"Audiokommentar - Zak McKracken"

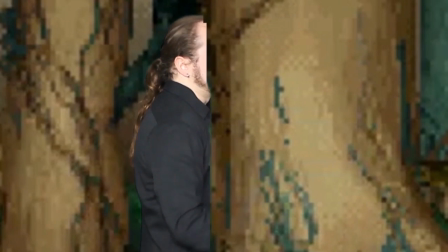(8:13)
Das ist auch so ein Fan-Patch, aber die haben sich sogar die Mühe gemacht und nicht nur die Texte, also die man unten so sieht, übersetzt, oder die Dialoge, sondern auch, hallo Däniken. Und das ist auch so für mich ein kleiner Gruß an Juckpulver. Über den reden wir auch gleich nochmal.
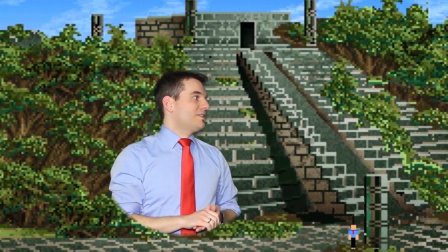(8:31)
Das ist auch noch für mich eine Stelle, das war für mich von Anfang an klar, ich möchte gerne die Montezuma-Anspielung drin haben, weil ich weiß nicht, ob du das so lustig findest wie ich,
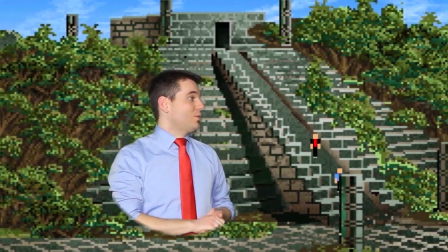(8:39)
aber ich finde, das ist so mit einer der lustigsten Stellen in deinen Videos, wenn der alte Mann in der Yucatan-Review über Montezuma erzählt.
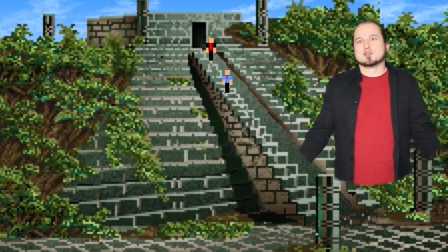(8:46)
Es ist unfreiwillig lustig, weil man versteht ihn einfach nicht. Es ist ja so ein Titelbegünstiges Montezuma.
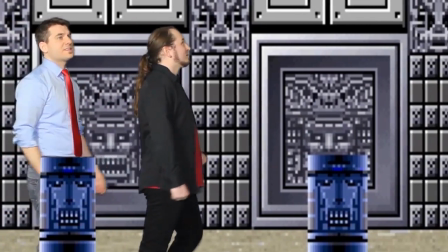(8:54)
Und ich kann da wirklich den Namen Montezuma nicht mehr hören, ohne an dieses Zitat zu denken. Was weiß ich von Montezuma?
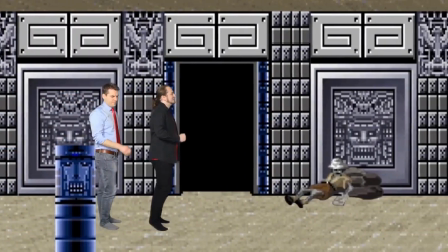(9:00)
Montezuma. Und nachdem du dann das erzählt hattest, mit dieser Pyramide, war ich dann sofort, hatte ich sofort das Bild im Kopf, okay, das bauen wir, das machen wir mit dieser Montezuma-Anspielung.
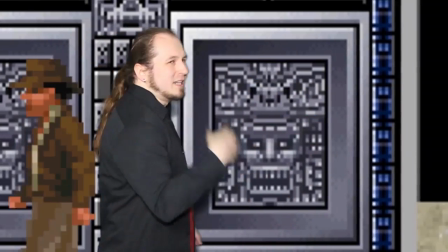(9:08)
Und das ist auch eine Sache, die verstehen, glaube ich, auch nur Leute, die wirklich langfristig unsere Videos kennen, unsere beider Videos, weil wer deine Videos nicht kennt und speziell die Yucatan-Review, der weiß nicht,
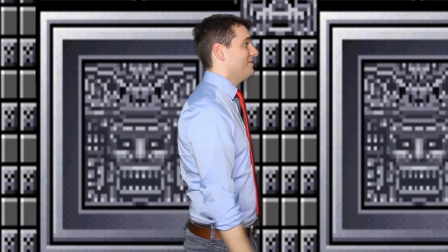(9:17)
was es mit dieser Montezuma-Stelle gerade auf sich hatte. Das ist quasi für unsere Zuschauer der Treue-Bonus.
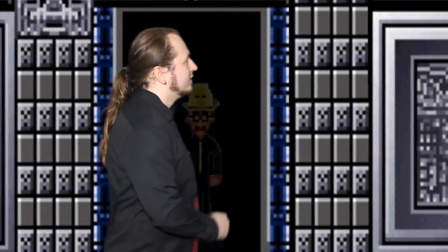(9:22)
Das ist hier quasi die Aufforderung, auch nochmal die ganzen verschiedenen alten Videos von uns zu gucken, wenn man mal so einen Nachmittag frei hat oder so.
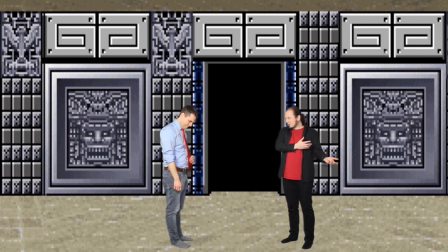(9:32)
Und wo war ich? Ach ja, bei der FM Towns Version und dort der Deutsch-Patch, die haben dort auch wirklich alles, was so quasi auch auf Grafiken steht, also zum Beispiel auf Schildern und so weiter, haben sie auf Deutsch übersetzt oder auf Englisch oder nie, nie, war schon auf Deutsch übersetzt und das fand ich schon sehr beeindruckend, deswegen, das kann ich sehr empfehlen.
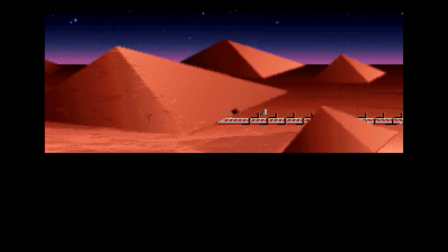(9:49)
Ich bin ja, kenne ja vor allem die Amiga-Version. Das ist auch die, die man am Anfang des Videos sieht, bis wir quasi im Raubkopiererknast sind.
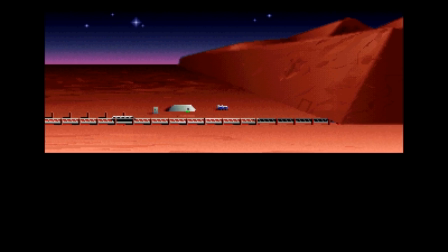(9:57)
Und auch der Raubkopiererknast ist eine Sache, die ich unbedingt eingebaut haben wollte in dem Video,
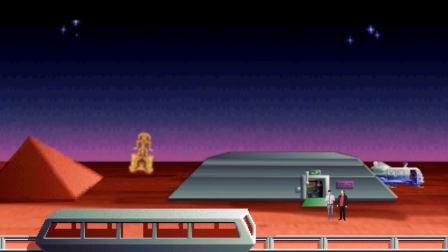(10:02)
weil ich fand, das war einer für mich so der einprägsamsten Momente in Zack McClacken, wo ich dachte, oh,
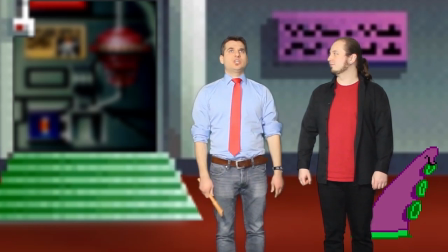(10:07)
das ist ja auch mal eine Art und Weise, mit Raubkopierern umzugehen, dass du quasi in einem Piratengefängnis landest, wo dir dann der Werther wirklich einen Vortrag darüber hält,
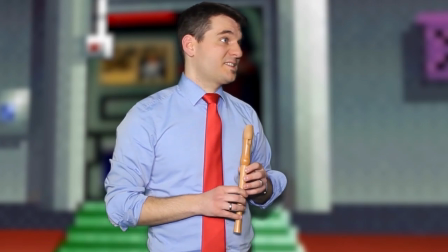(10:14)
dass du Originale kaufen sollst, um das Studio zu unterstützen, gefälligst. Ja, ganz genau.
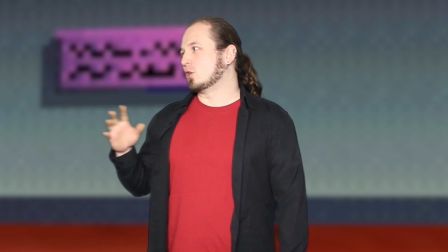(10:20)
ähm, ich hatte in der DOS-Version nie den Kopierschutz aktiviert,
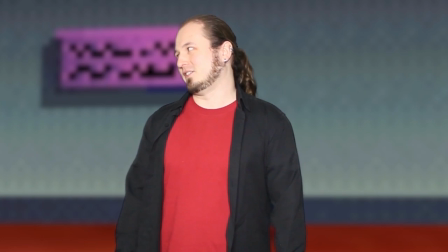(10:23)
es lag so ein Zettel dabei wo diese ganzen Kopierschutzkombinationen drauf waren aber komischerweise kannte ich den auch nicht das heißt, den Raubkopierknast kenne ich auch nur aus diesem Video
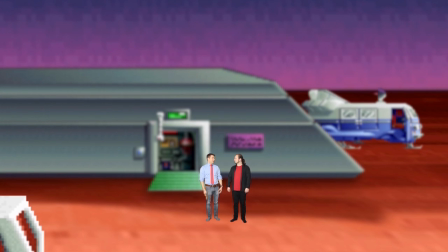(10:33)
also für mich war das halt, also ich habe Zach McCracken damals auf dem Amiga tatsächlich auch nur auf einer Kopie gefunden,
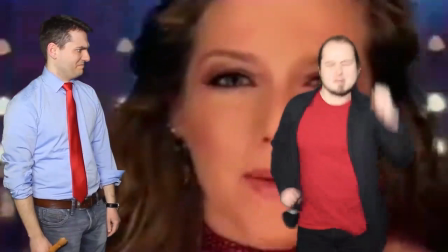(10:40)
ohne alles drumherum, deswegen bin ich auch als Kind nie besonders weit bei Zach McCracken gekommen immer im Raubkopierknast gelandet ja genau,
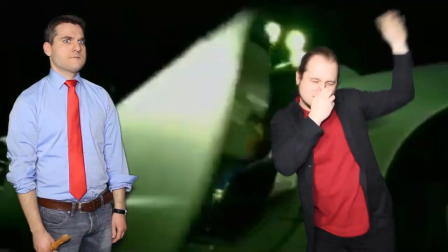(10:47)
quasi, weil ich dann nicht wusste, wie ich danach Also man konnte nach Seattle fliegen und nach Miami, aber dann in alle anderen Orte nicht mehr.
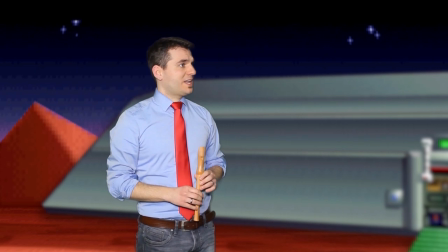(10:54)
Also die ersten zwei Ziele kannst du anfliegen, aber danach ist es dann vorbei.
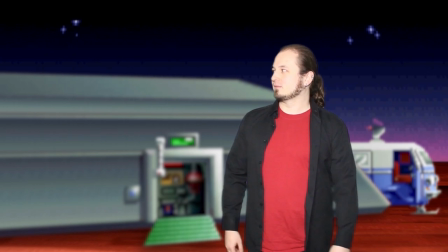(10:58)
Ja, das wurde auch angezeigt in meiner DOS-Version, dass er dann gesagt hat, und du kannst da jetzt nur hinfliegen, da ist eine zusätzliche Abfrage notwendig, aber dann lief es trotzdem immer.
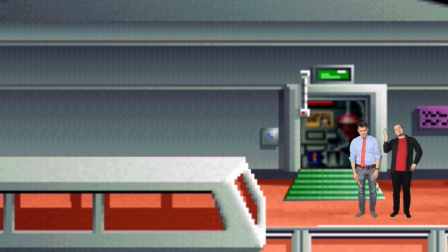(11:08)
Ich verstehe es nicht ganz, aber na gut. Was wir jetzt im Hintergrund hören, die Musik ist übrigens vom Juckpulver komponiert. Das war auch so eine Sache, die mir schon relativ früh klar wurde, Also dass ich dachte, das Video wird recht still werden, weil wir nur Musik aus Zach McRacken verwenden.
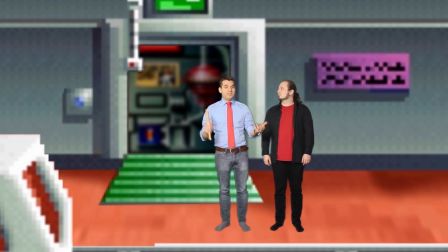(11:23)
Weil so viel Musik hat Zach McRacken nicht. Gerade die Amiga und DOS-Version. Die FM Towns-Version hat ein bisschen mehr Musik und mehr Geräusche. Das habe ich ja auch erzählt da.
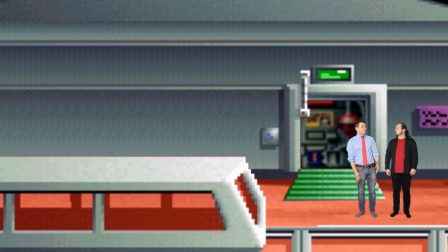(11:30)
Aber im Allgemeinen hat Zach McRacken eigentlich nur das Hauptthema, das Flughafenthema und dann, wenn man das erste Mal auf dem Mars ist.
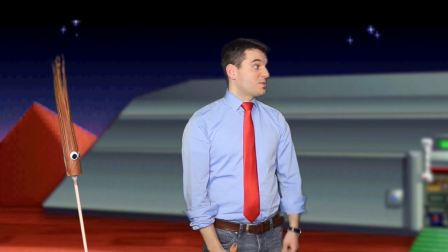(11:39)
Und da habe ich da einen Juckpulver gefragt, ob er da, weil das Ding ist, er kennt das Spiel auch überhaupt nicht. Ich habe ihm einfach nur ganz grob beschrieben, ja, es geht so um Außerirdische, die Dimension hat verdummt und Pyramiden auf dem Mars und so ein Kram.
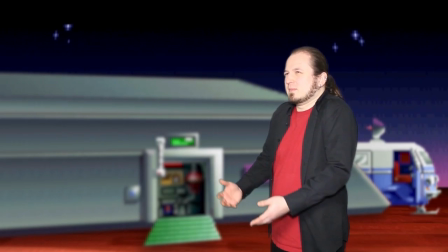(11:50)
Und da war er gleich Feuer und Flamme, weil er ist ja auch großer Verehrer von Erich von Däniken. Zurecht.
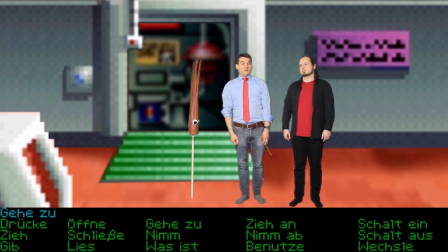(11:57)
Und deswegen, da war er dann auch gleich dabei und hat dann auch wirklich blindlings, sag ich mal, ich habe diese Stücke komponiert, die da auch wirklich sehr gut gepasst haben. Ja, die passen auch gut zu den anderen Stücken, die es von Zack McCracken gibt. Ich war auch total fasziniert und erstaunt.
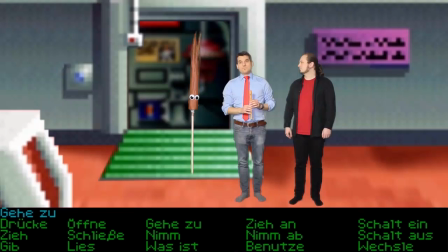(12:09)
Ja, wie gut das einfach auch zusammengepasst hat am Ende. Man hätte wirklich denken können, das ist aus dem Spiel-Soundtrack sozusagen.
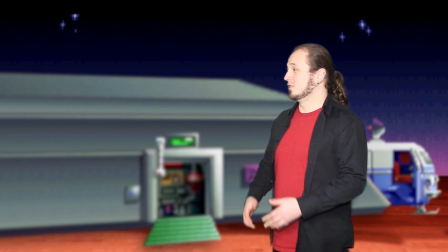(12:15)
Also auch da noch mal der Aufruf. er hat ja jetzt alle Stücke aus dem Video auf seinem Kanal hochgeladen, bei Juckpulver.